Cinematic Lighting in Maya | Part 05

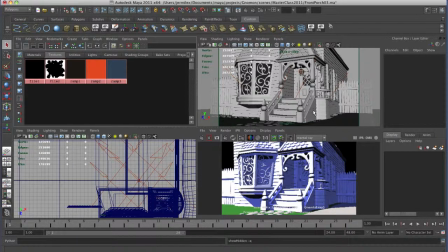0:00 I live in a place in the San Francisco Bay Area that has a lot of Victorian houses and so I modeled up this scene and I would be happy for any of you taking the master class to give you this file if you want to just kind of look at.
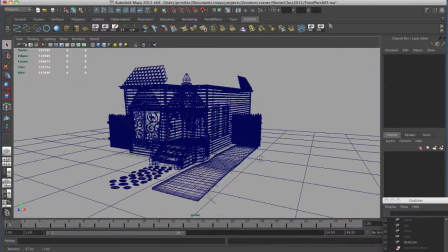0:18 so I built this scene with this again just kind of
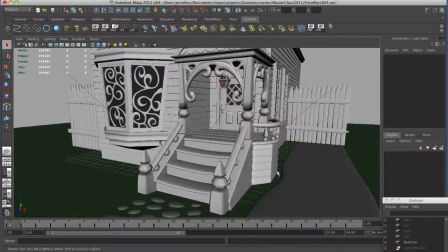0:23 from one angle you know this this playful Victorian house so I wanted something that
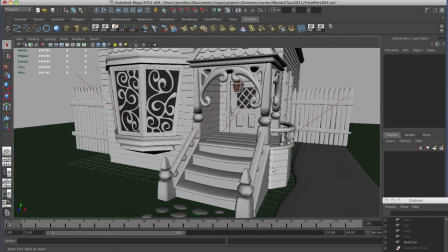0:29 was interesting not again talking about fantastic believability I didn't want to just model something that was just flat you know straight lines and exactly like you'd see in
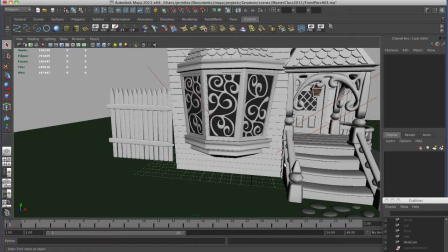0:39 reality I want something a little bit more interesting a little bit cartoony if you notice from my artwork I tend to like kind of a whimsical style
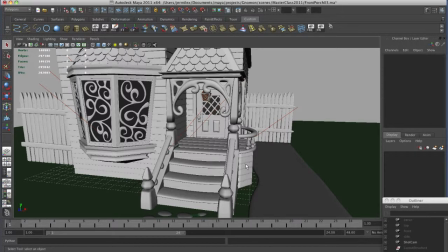0:47 I can do realistic stuff but you know and I enjoy the you know kind of cartoon stuff I guess that's why I work for an animation
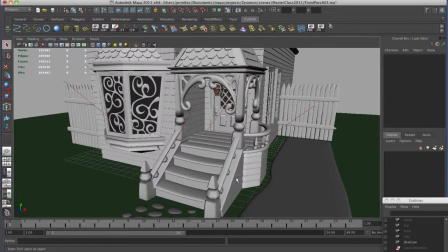0:54 studio and not a film effects studio all right so what I commonly
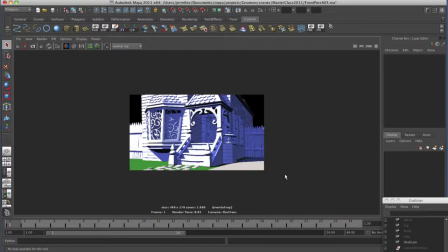0:59 see at a demo reels is something that looks kind of like this simple
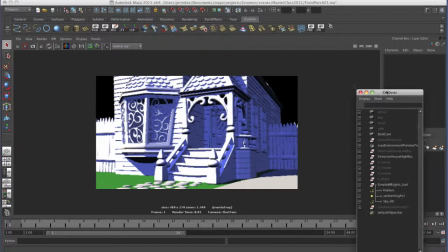1:04 mental ray lights so you know I've seen people do you know a directional light for the sun with a ray trace shadow and one of the tricks
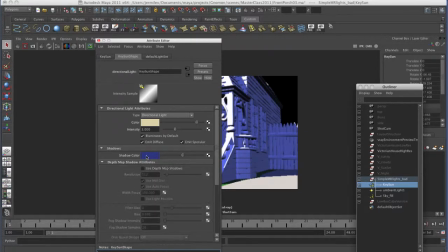1:13 that I see all the time that bugs me is that people put shadow color. Shadow color is a fake. You know, I don't really ever use this, you know, to have color in a shadow that causes this blue type of effect, just because it's not realistic. So we'll do some lighting and we won't, we'll always use black shadows.
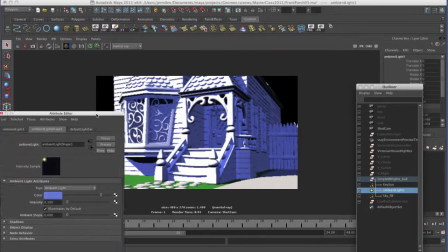1:33 And then an ambient light in the scene to just kind of like fill in this, you know, fill in these areas, you know, just kind of give some flat light and maybe a fill light you know that's blue this is a common method that i see that i don't really like the look
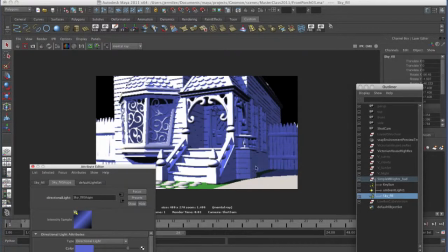1:46 of it doesn't look realistic or believable it looks kind of flat there's entire television shows that are rendered it may render fast renders in just a few seconds but uh it just looks kind of gross so i'm going to use a
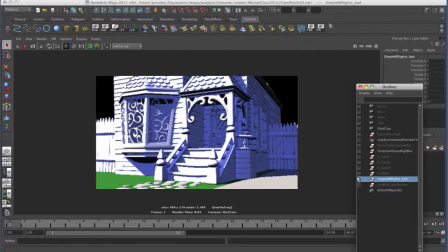2:00 different renderer um i discovered v-ray for my uh um i don't know almost two years ago, you know, whenever, whenever it came out, year and a half, I can't remember. Anyway, I didn't really like Mental Ray's Global Illumination. Some people can use it, you know, wonderfully, but I really like V-Ray.
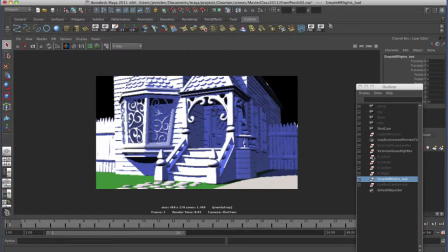2:20 It was just nice and simple. I'm not going to teach you V-Ray. You can go out and learn V-Ray. We don't have enough time for me to teach you how to use V-Ray, but, but I can show you some, you know, methods that,
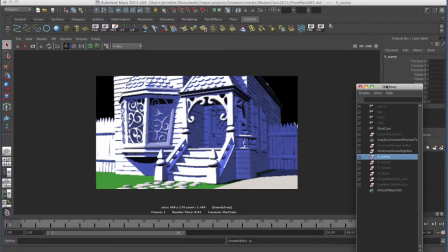2:32 you know, I really think, you know just the core essence of you know what to do with lighting so I have some lights I have you know sunny setup cloudy setup a sunset and a night you know kind of go through talking each of these you know what I had done so I'm gonna hide some stuff let's
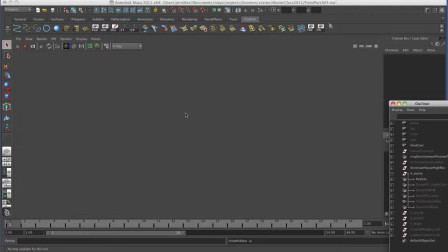2:49 say so my settings I am using global illumination and I have a you know v-ray light so I have a sunlight here
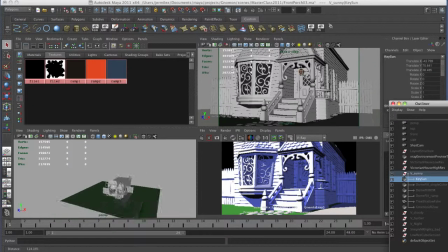2:58 and the sunlight in this scene is way up here.
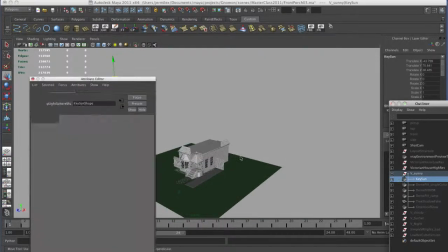3:05 So it's a sphere light. What I've done with the sphere light is I've told it to, oh, I hate when that happens,
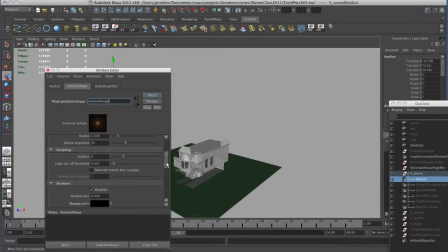3:14 that this light has no decay. So if this is on, it's kind of like, you know, if you have this unchecked, it's going to have a, you know, rapid fall off.
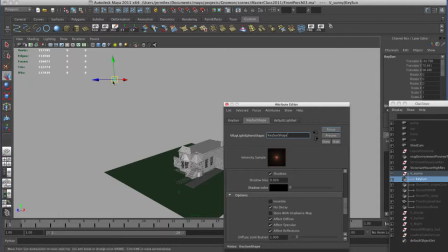3:25 If I turn on no decay, it's going to act like sunlight or like a directional light. The light is going to go on forever and ever and ever. V-Ray lights automatically have shadows. You don't have to turn on shadows. I made it kind of a warm color, so let's look at what that looks like.
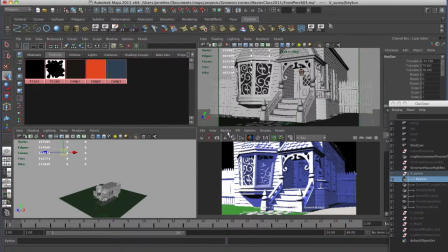3:41 These renders will take a little bit longer. So render shot cam.
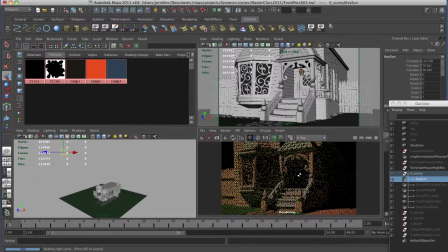3:46 It will take a little bit longer than Mental Ray for sure because it's actually calculating all that bounce light for you.
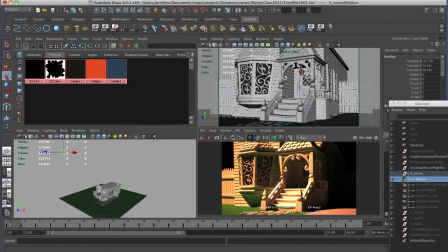3:56 I have the settings set up here. Pretty simple. So I just put kind of a white shader onto everything just so that we can kind of really focus in on what is the light doing. But still, you know, rendered in 11 seconds.
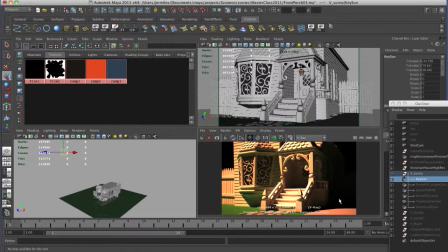4:08 So sunlight coming in, it's definitely way too dark in the background. But you get all this beautiful interaction of bounce light that you didn't have to control. You know, you didn't have to place by hand.
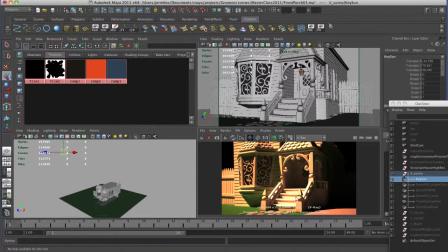4:21 You know, it works on a kind of a smaller level, so it's very accurate. it you lose some control but you know in the end it looks pretty good so some light I can do a fill light and this I did a create lights I have different v-ray lights if you get
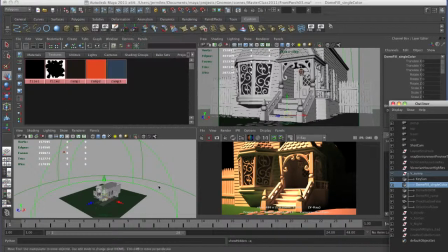4:39 v-ray from Maya there's a dome light and so what this looks like is you know this big dome in this scene so you've got here's my
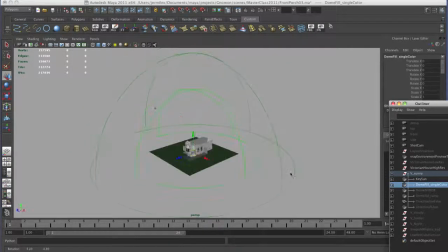4:47 my dome light and this is light coming from kind of all directions it's kind of like the ambient occlusion node but an actual light that will
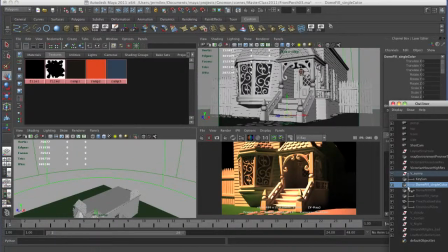4:56 have directionality to it as well so this one has just a single color into it so if I
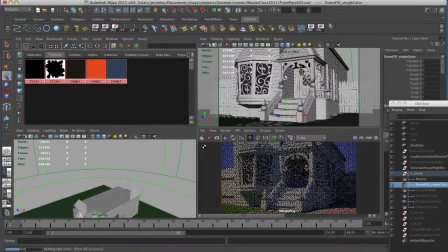5:03 render that what it's going to do is it's kind of going to give us the the blue of the sky so it has just kind of a flat blue color I turned it on you
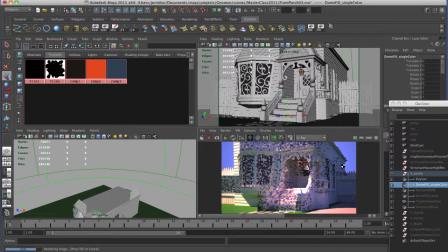5:12 can put you know some sort of texture into the background if you want you know or use cards or whatever but you know this is just so you know blue light coming from everywhere mixing with warm light from sun and right off it already starts to look you know pretty pretty cool
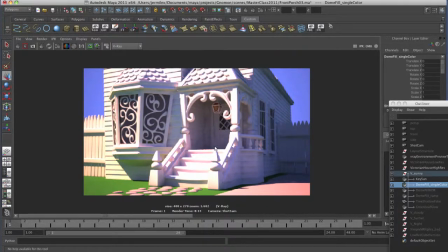5:29 because you get a lot of interaction of light you get these purples you know where the warm light and the cool light are kind of combining together i can use a high dynamic range image in the fill light as well if i want you know map a sky texture into it but something
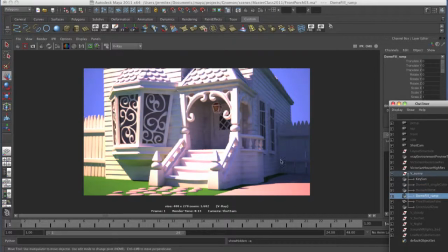5:46 that i enjoy doing is to just you know use Maya's procedural
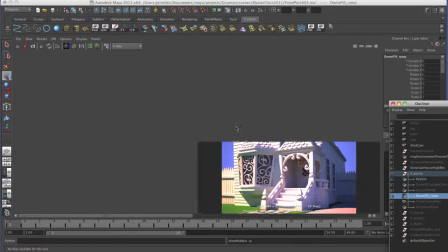5:51 methods so I have a dome fill this particular one has a
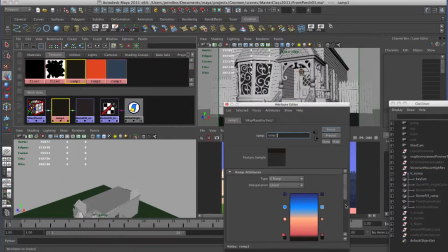5:56 ramp connected into it so this ramp will have kind of the effect of
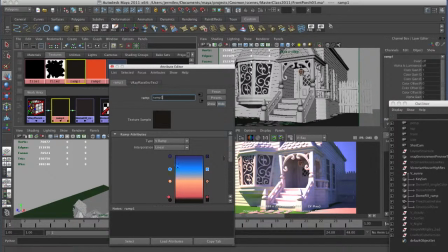6:02 kind of dark blue at the top of the sky you know blue kind of middle of the sky and then kind of like a sunset on the horizon to give this kind of soft kind of gradient down and then eventually to like this dark color you
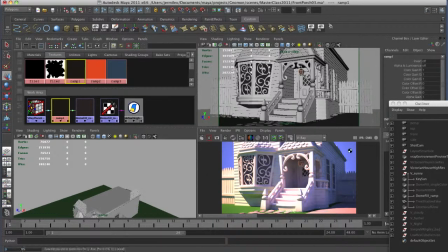6:14 know from underneath so if i render that one instead of just getting one flat color of blue for the sky i'm going to get this kind of uh wide variation in the the color in the fill light itself this is something that you cannot do with the ambient
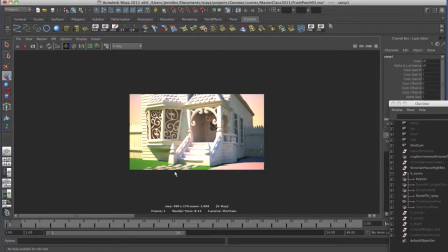6:29 occlusion node it's not as accurate but uh the nice part about this is you get this um get this variation so from the side it's kind of you
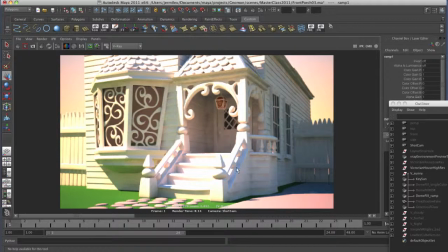6:38 know this warm light but from the top if you look at the top facing surfaces is you get the blues. So you get warms and blues. You can see a lot of artifacts here. This is just because I have my render settings kind of low for my global illumination, but I can easily increase that later. But you get the idea of the light, so it still renders. 14 seconds, you know, we got this render going.
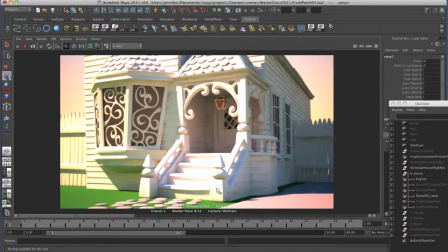6:59 Another thing that I wanted to do here, we had talked about implied shadows, you know, or implied lighting. I could, you know, have a light in that other scene, that robot, office scene where you have light coming in from a window. I'm going to do something a little different here. I made a texture map. Let me unhide this.
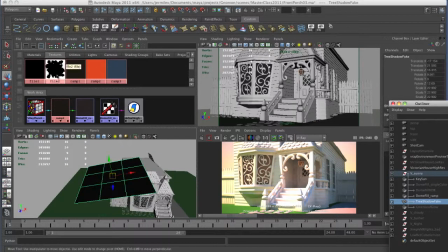7:18 I put an image plane and on this image plane I have a texture and the texture is of this kind of tree cards. So I painted it in Photoshop. It looks like kind of leaves of a tree.
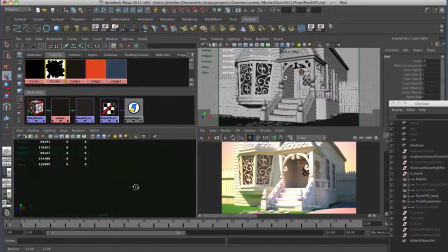7:31 I paint that on here. Let me see if I can
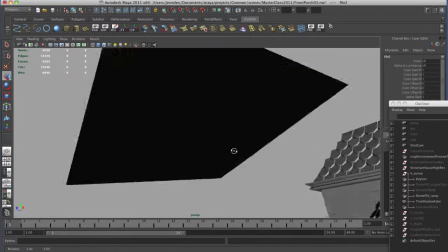7:34 not crash this so no it's not going to see it because I have it mapped into transparency
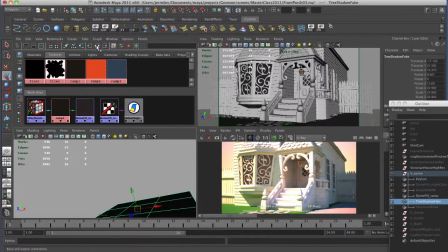7:45 so that's this is the this is the map so black and white map mapped into transparency onto a card with a v-ray or a lambert shader and what this
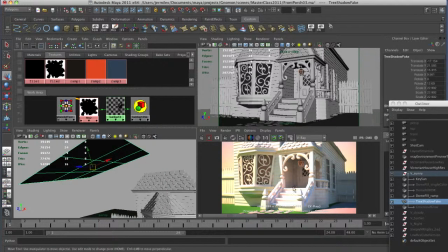7:56 is going to do because v-ray is all ray traced so all the shadows are ray traced, I can just simply just have this in the scene and hit render now.
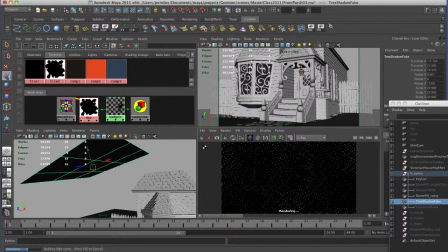8:06 And what it's going to give me is it's going to look like there's a tree just outside of the camera's, you know, kind of point of view.